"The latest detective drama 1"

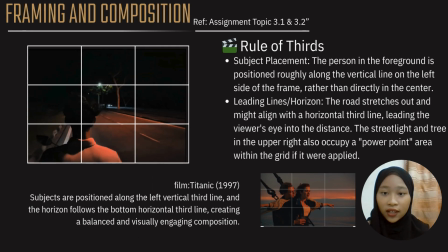0:05 Hi everyone, my name is Siti Marti 295145. Today I'm going to talk about the use of framing and composition in our short film. Framing helps guide the viewer's eye and set the emotional tone of each scene.
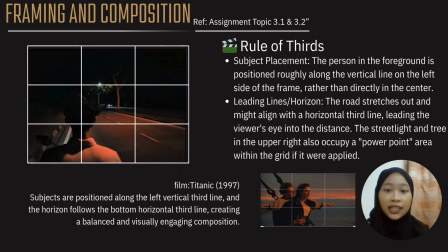0:21 The first technique we use rule of thirds. In this shot, the subject placement is clear. The person in the foreground is positioned roughly along the vertical line on the left side of the frame rather than directly in the center. The road in the background creates leading lines which guide the viewer's eyes into the distance.
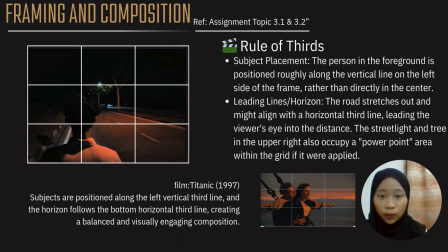0:40 The straight line entry in the upper right also fall into a PowerPoint if we apply the grid, which enhances the visual interest. This is similar to a scene from Titanic 1997 where the subject
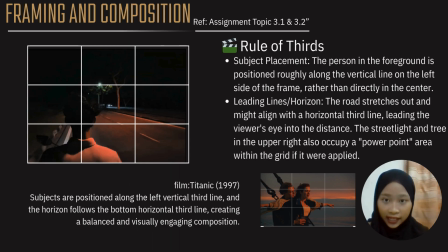0:56 are positioned along the vertical third line and the horizon follows the bottom third. This technique creates a balanced and engaging composition.
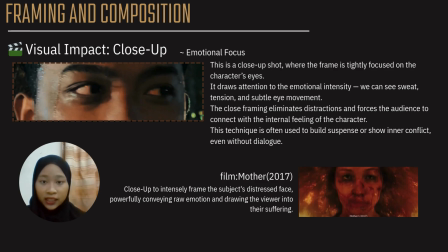1:09 Next, we use close-up shot to capture a very intense moment. This kind of shot in closely on the character's eyes, letting us see the tiniest details like sweat, flickers of fears, or even the way of their eyes move.
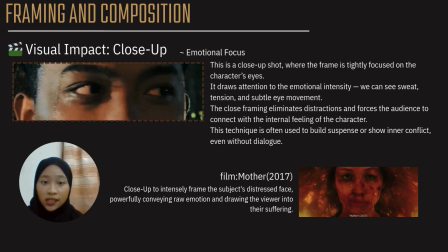1:23 It is powerful because it pulls the audience into what the character is feeling without needing words. In fact, this is a technique often used to build suspense or highlight the emotional tension. A great example of this is in the movie Mother 2017,
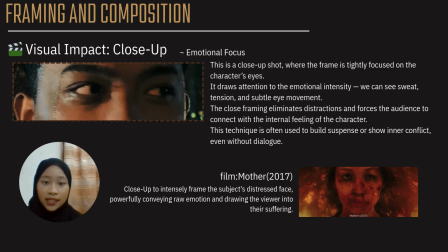1:42 where the camera stays tight on the character's distressed face, forcing the audience to experience her anxiety firsthand.
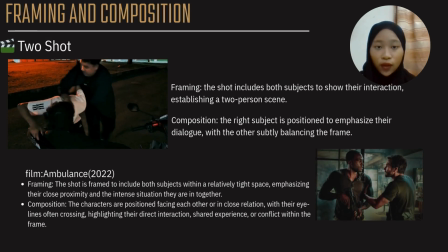1:53 Besides that, we use two shots to focus on the relationship between two characters. In this technique, both people are kept in the frame together, usually facing each other. It shows how close they are physically or emotionally and helps highlight any tension or connection between them.
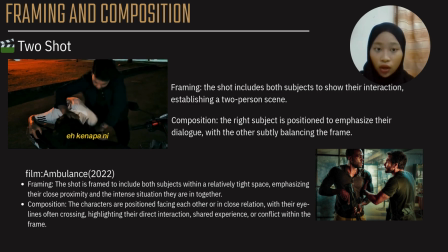2:11 Their eye line often cross, which emphasizes their interaction. You will see this kind of setup in Ambulance 2022 where two characters share their frame during intense conversation. One might dominate visually, but the other is still present, balancing the scene.
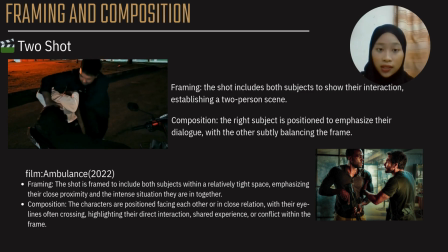2:29 So overall, our framing and composition choices were aimed at strengthening emotion, guiding focus, and showing relationship visually. Let's begin with the telephoto lens.
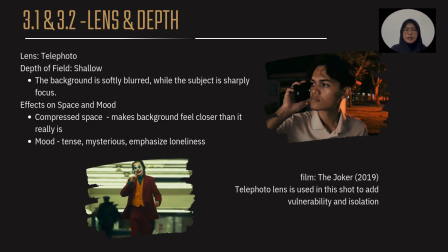2:43 This type of lens has a shallow depth of field where the background is softly blurred and the subject is sharply focused. This creates a feeling of compressed space, making the background appear much closer than it really is.
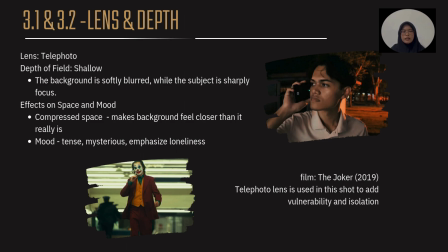2:58 In terms of mood, telephoto lenses often emphasize feelings of tension, mystery, and especially loneliness. We can see an example from Joker 2019 where this lens helps convey the character's vulnerability and isolation.
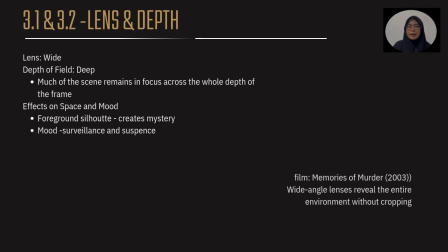3:18 Next, we have the wide-angle lens.
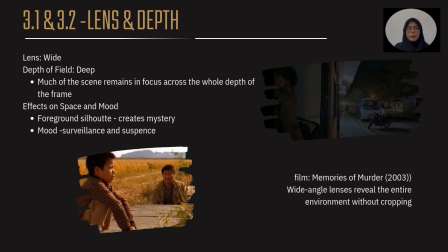3:20 It has a deep depth of field, meaning much of the scene remains in focus from foreground to background. This lens is often used to show environmental awareness, making it useful for scenes of surveillance or suspense.
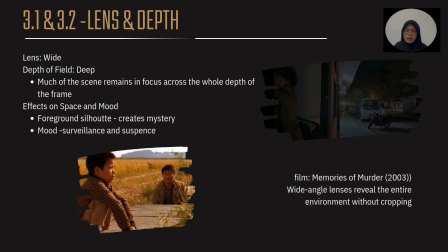3:36 It also allows for the use of foreground silhouettes to create mystery. In Memories of Murder 2003, the wide-angle lens reveals the full surroundings, letting the audience absorb both character and environment in one frame.
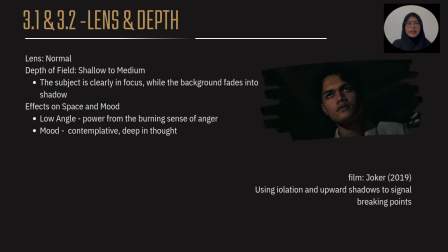3:53 Finally, the normal lens. It offers a shallow to medium depth of field. The subject remains clearly in focus, but the background gradually fades. This lens feels the most natural to our human eye and often supports character-driven emotion.
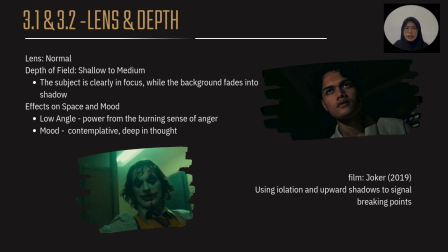4:12 When combined with low angles, it can show power or inner turmoil. In this Joker 2019 shot, we see isolation highlighted by shadows, giving a mood that's contemplative and intense, signaling emotional breaking points.
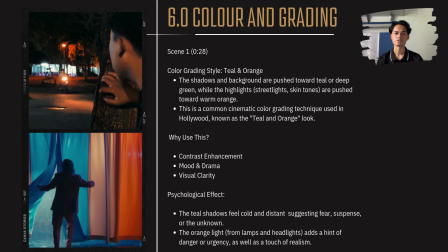4:29 The scene number one grading style we use is teal and orange. The shadow and background push toward teals or deep green, while the highlight, such as street light, warm orange.
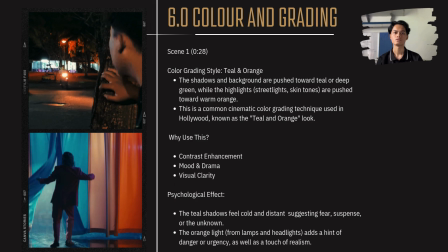4:43 This is common cinematic color grading techniques used in Hollywood, known as the teal and orange. So it's for contrast enhancement. Teal and orange are complementary color, making the subject, especially skin tone, pop from the background.
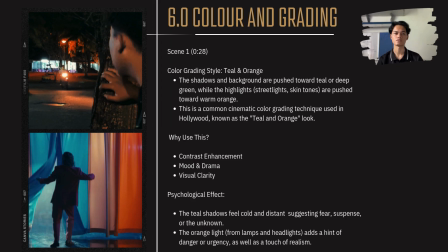5:03 The cool shadow convey mystery and tension, while the warm tones create emphasis and focus. Visual clarity. Despite being a night scene, the use of color contrast help distinguish elements clearly.
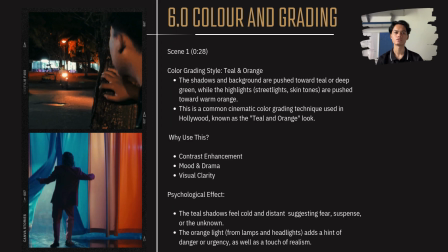5:22 So next is for scene 2, we use dark olive and warm skin tones. The shadows and background are pushed toward a deep olive green, while the highlight, especially on the face, retain a subtle warm undertone.
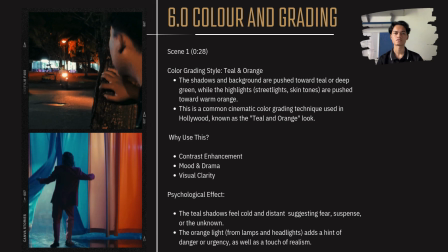5:39 This style mimic a moody, dramatic cinematic, psychological thrillers, or drama. The greenish olive shadow give the scene a gritty, unscented tone, suggesting something curious or fishy.
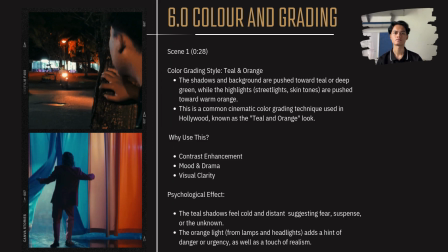5:58 Isolation and intensity. The lighting direction, combined with warm mid-tones, isolates the character from the background, making it feels more intense and more dangerous.
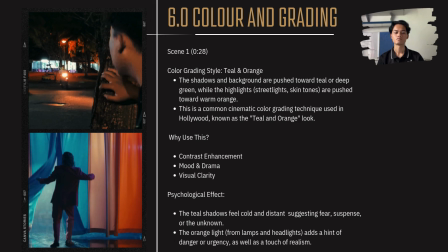6:11 Next is for scene 3, we use a color grading, blue and cyan 19. The entire image is tinted with a blue and cyan hues, giving it a mute,
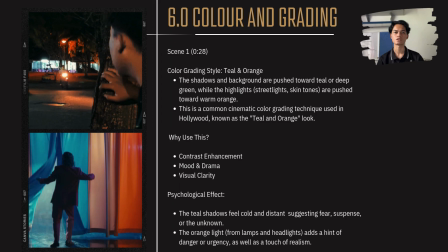6:27 desaturated look, especially in the midnight or mid-tone. Like horror, suspense color grade used to convey fear and isolation. It can give a cold atmosphere.
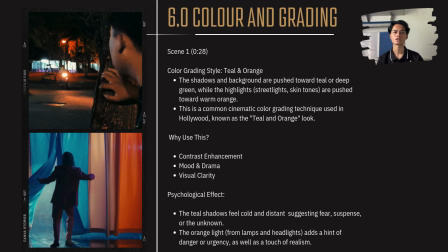6:40 Blue and cyan immediately signal nighttime discomfort or sterility, making the environment feel like unwelcoming. Emotional detachment.
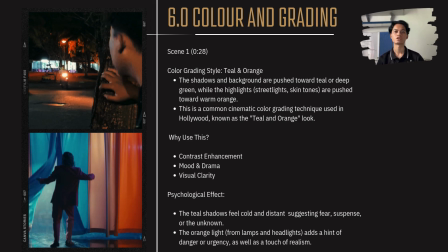6:55 Blue remove warmth from the image, making the character appears isolated and threatening. Focus on expression. The minimal color variance make viewer focus on facial expression and subtle emotional clues.
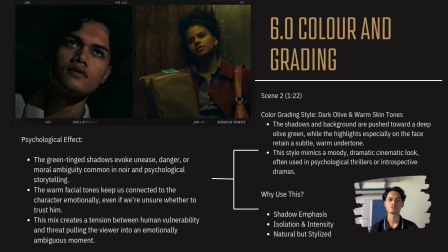7:16 So next is for scene 2, we use dark olive and warm skin tones. The shadows and background are pushed toward a deep olive green, while the highlight, especially on the face, retain a subtle warm undertone.
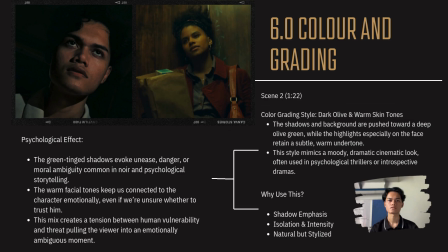7:32 This style mimic a moody, dramatic cinematic, psychological thrillers, or drama. The greenish olive shadow give the scene a gritty, unscented tone, suggesting something curious or fishy.
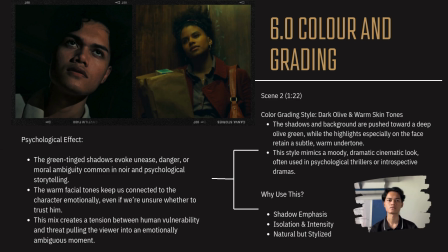7:51 Isolation and intensity. The lighting direction, combined with warm mid-tones, isolates the character from the background, making it feels more intense and more dangerous.
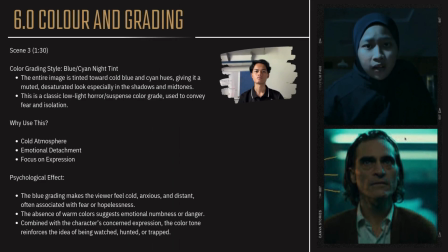8:04 Next is for scene 3, we use a color grading, blue and cyan 19.